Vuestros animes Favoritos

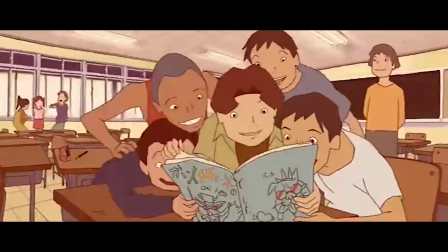0s
¿Qué pasa peña?
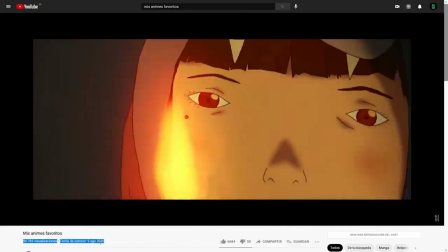1s
Hace prácticamente un año lancé un vídeo en youtube titulado mis animes favoritos, donde recogía unas cuantas animaciones poco convencionales que de siempre me han llamado la atención.
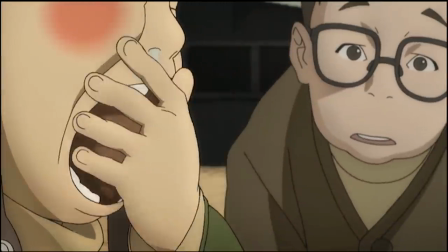10s
Al final del trabajo mencionaba que si llegábamos a las 20.000 visitas preparaba una segunda parte con más animes underground,
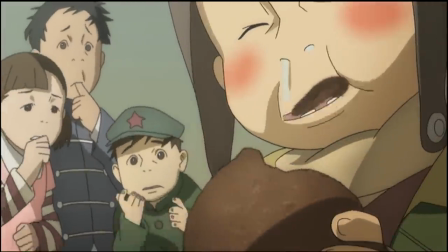17s
pues llevamos casi 60.000, así que toca cumplir la palabra.
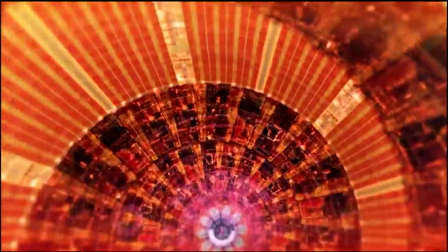21s
Repasando vuestros comentarios leí un montón de recomierdas muy sugerentes y me dije, hmm,
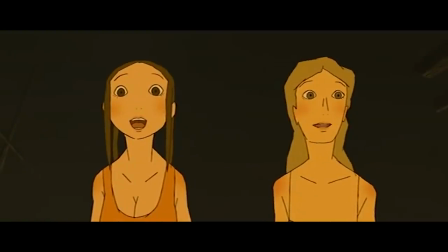27s
¿por qué no dar un poco de protagonismo a la gente de la comunidad y que sean ellos los que me traigan el menú del día?
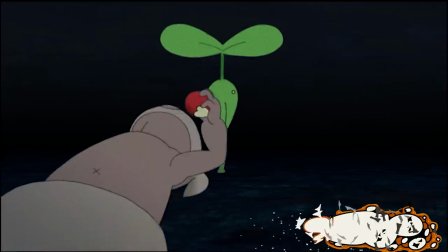32s
Por eso hoy presentamos vuestros animes favoritos, parte 1. Y si llegamos a 50.000 vuelvo a recoger vuestras sugerencias y sacamos otro vídeo más.
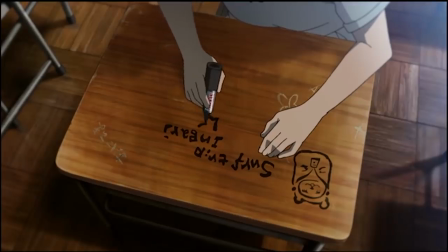41s
Ah, y no me dejéis ni series ni las míticas Akira, traedme fricadas, que es lo que me interesa.
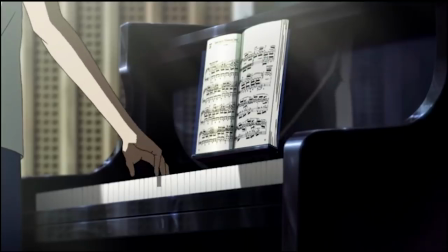49s
Bueno, pues al lío. Voy a arrancar con el anime que más veces se repitió en la caja de comentarios.
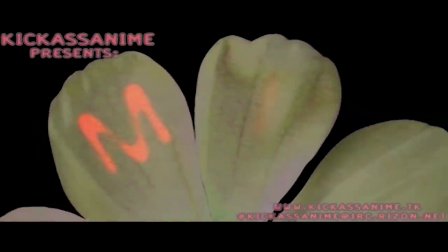53s
Os hablo de Mean Game, un largometraje del año 2004 que rápidamente se convirtió en una cinta de culto. Lo primero que os puedo decir es que no es una idea original, sino la adaptación de un manga dibujado y pensado por Robin Nisi, que lleva el mismo título, Mean Game.
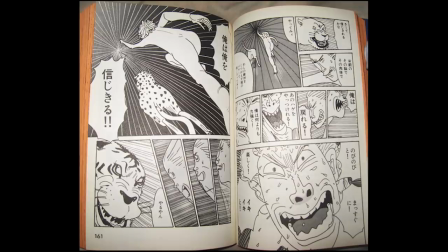68s
El libro consta de unas 680 páginas donde nos presentan la historia de un joven aficionado a dibujar mangas.
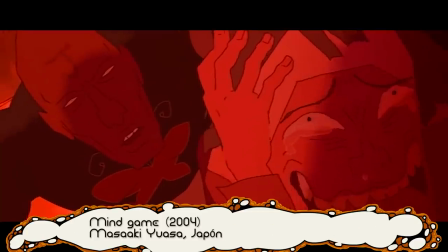74s
El chico es torpe, cobarde y tímido. Vamos, la mítica historia autobiográfica en la que el autor proyecta sus miedos e inseguridades a través de su personaje principal.
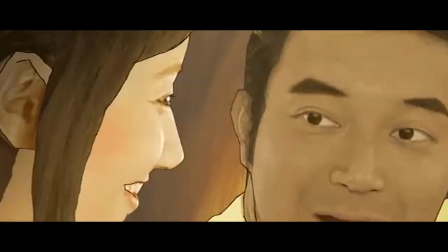84s
De hecho, el protagonista se llama Nisi, al igual que el propio escritor de la obra. Hey, pero no os asustéis.
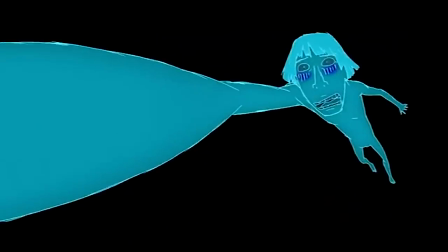91s
Detrás de esta típica historia tenemos una propuesta surrealista y retorcida.
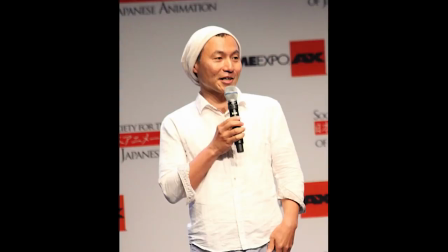95s
Está dirigida por Masaki Yuasa, que igual os suena de la serie Devilman Cray Baby o de películas como El amor está en el agua,
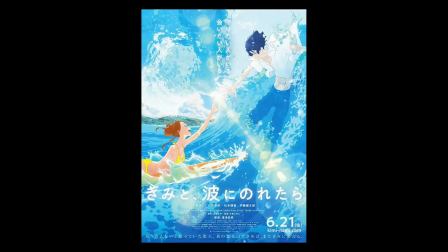103s
aunque probablemente su obra más famosa internacional es de la que vamos a hablar aquí, la ya citada Mean Game.
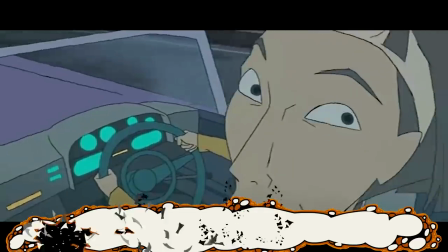110s
Nishi, que es el protagonista, está acompañado por una serie de personajes con los que vivirá unas cuantas aventuras.
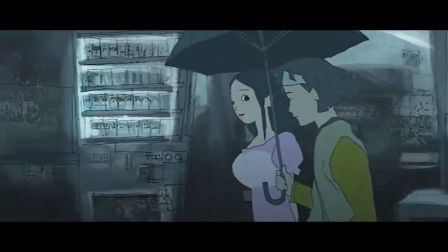116s
Uno de ellos es Mion, su cruz, o bueno, como se diría de toda la vida, su amor platónico.
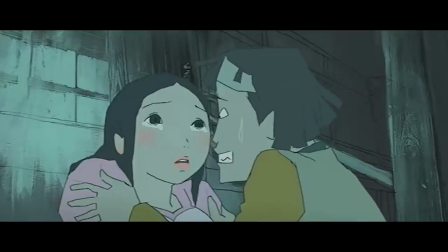123s
Después de mucho tiempo sin verla, se reencuentran y un día acaban en un bar. Bueno, pues este par se verá intimidado por un grupo de yakuzas.
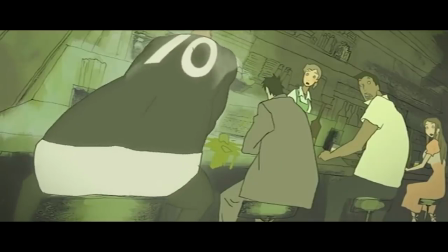130s
Lo que arranca como un malentendido va transformándose en enfrentamiento.
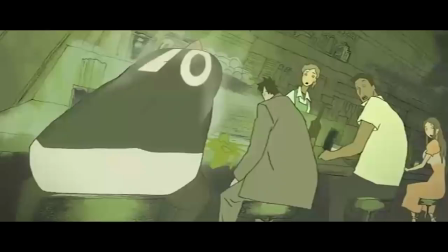134s
Ese será el punto de partida de una historia realmente extraña que nos lleva desde una taberna decadente al interior
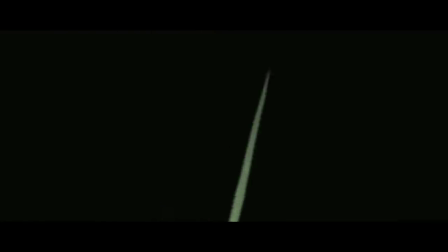140s
de una ballena donde vive una especie de Robinson que tiene más de viejo verde que de náufrago.
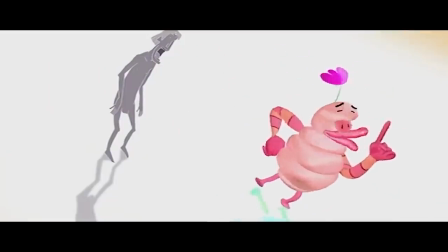147s
Se trata de un viaje psicodélico en el que Missy luchará contra sus miedos y que recorrerá todo un camino para alcanzar una fase elevada de sí mismo.
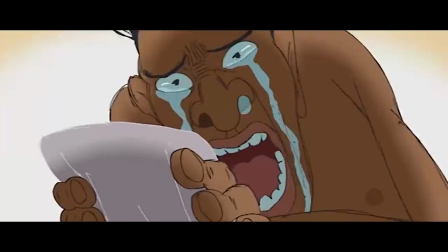155s
Todo ese proceso de maduración espiritual se verá representada en el anime con una enorme mezcla de diferentes técnicas de animación,
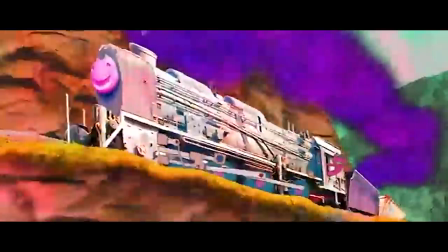162s
desde tradicional, con lápices, acuarela, stop motion, collage, fotografía, rotoscopia, animación por computadora...
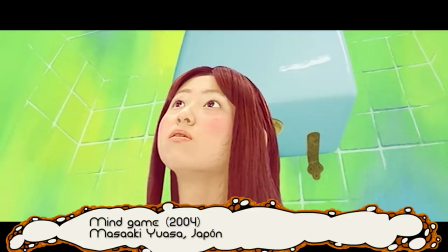169s
En definitiva, hay todo un abanico de fórmulas para expresar con imágenes tanto sus cambios emocionales como su manera de entender la realidad.
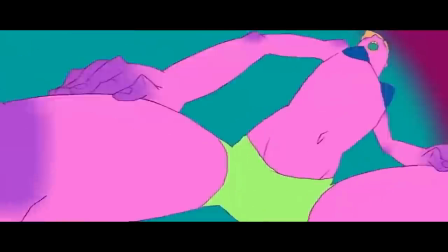177s
En Mean Games, la paleta de colores utilizada refuerza la sensación de viaje mental provocado por el LSD.
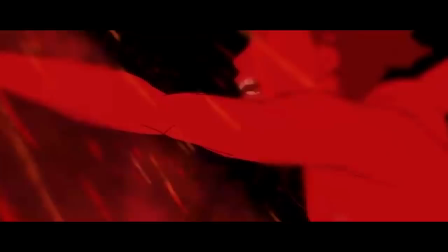183s
Y es que, básicamente, este metraje es eso, un viaje interior como el que se produce con ciertos alucinógenos.
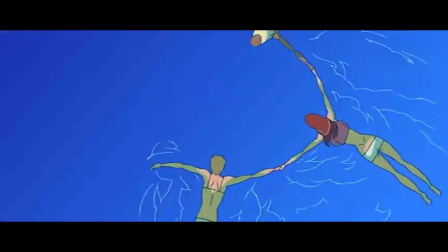189s
En la cinta se aprecian muchos juegos con los colores que pasan de ser planos a bien llamativos, con predominio de los fluorescentes y saturaciones cromáticas.
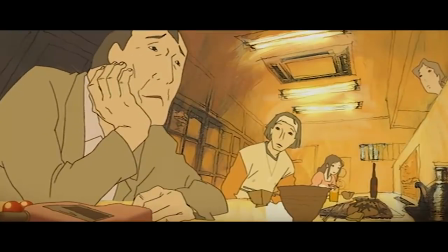198s
A este juego hay que añadir que constantemente los personajes se deforman y se caricaturizan según las emociones por las que pasa,
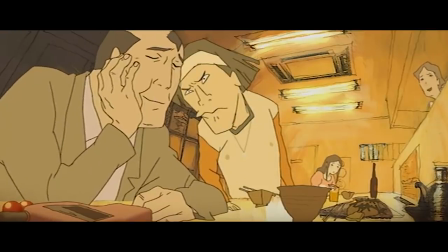205s
intentando definir sus estados de ánimo con trazos. Realmente es una delicia. Además es de ese tipo de cintas que están plagadas de símbolos y metáforas que dan mucho juego y valor a la interpretación.
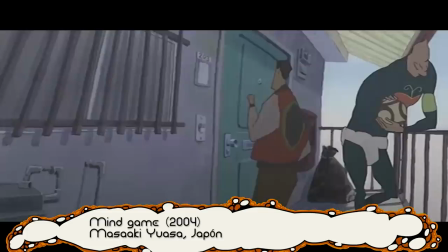218s
Y escuchad que esto es lo mejor de todo. Pese a su gran valor metafórico, no es de esos animes en los que te pierdes por su complejidad.
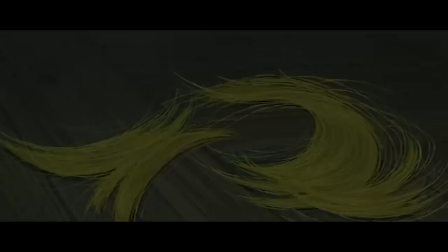224s
La premisa parte de una historia simple, las aventuras que recorre Missy junto a Mion y su hermana,
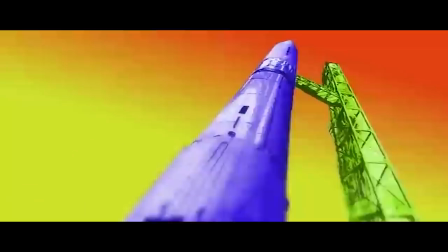229s
solo que en ese viaje tendrán que hacer frente a esos miedos e inseguridades que se aparecen en algún momento en la vida de cualquiera,
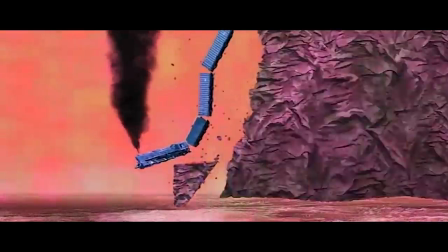236s
incluso de la nuestra. Y ahí surge el dilema de cambiar de actitud ante la vida y aprender algo o que nada pase.
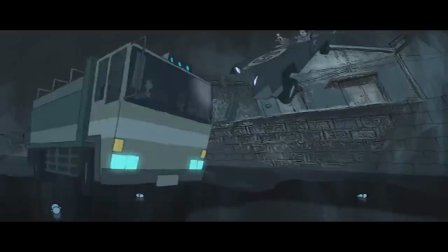244s
De todas maneras, es una cinta que merece un análisis exhaustivo que guardaremos para más adelante.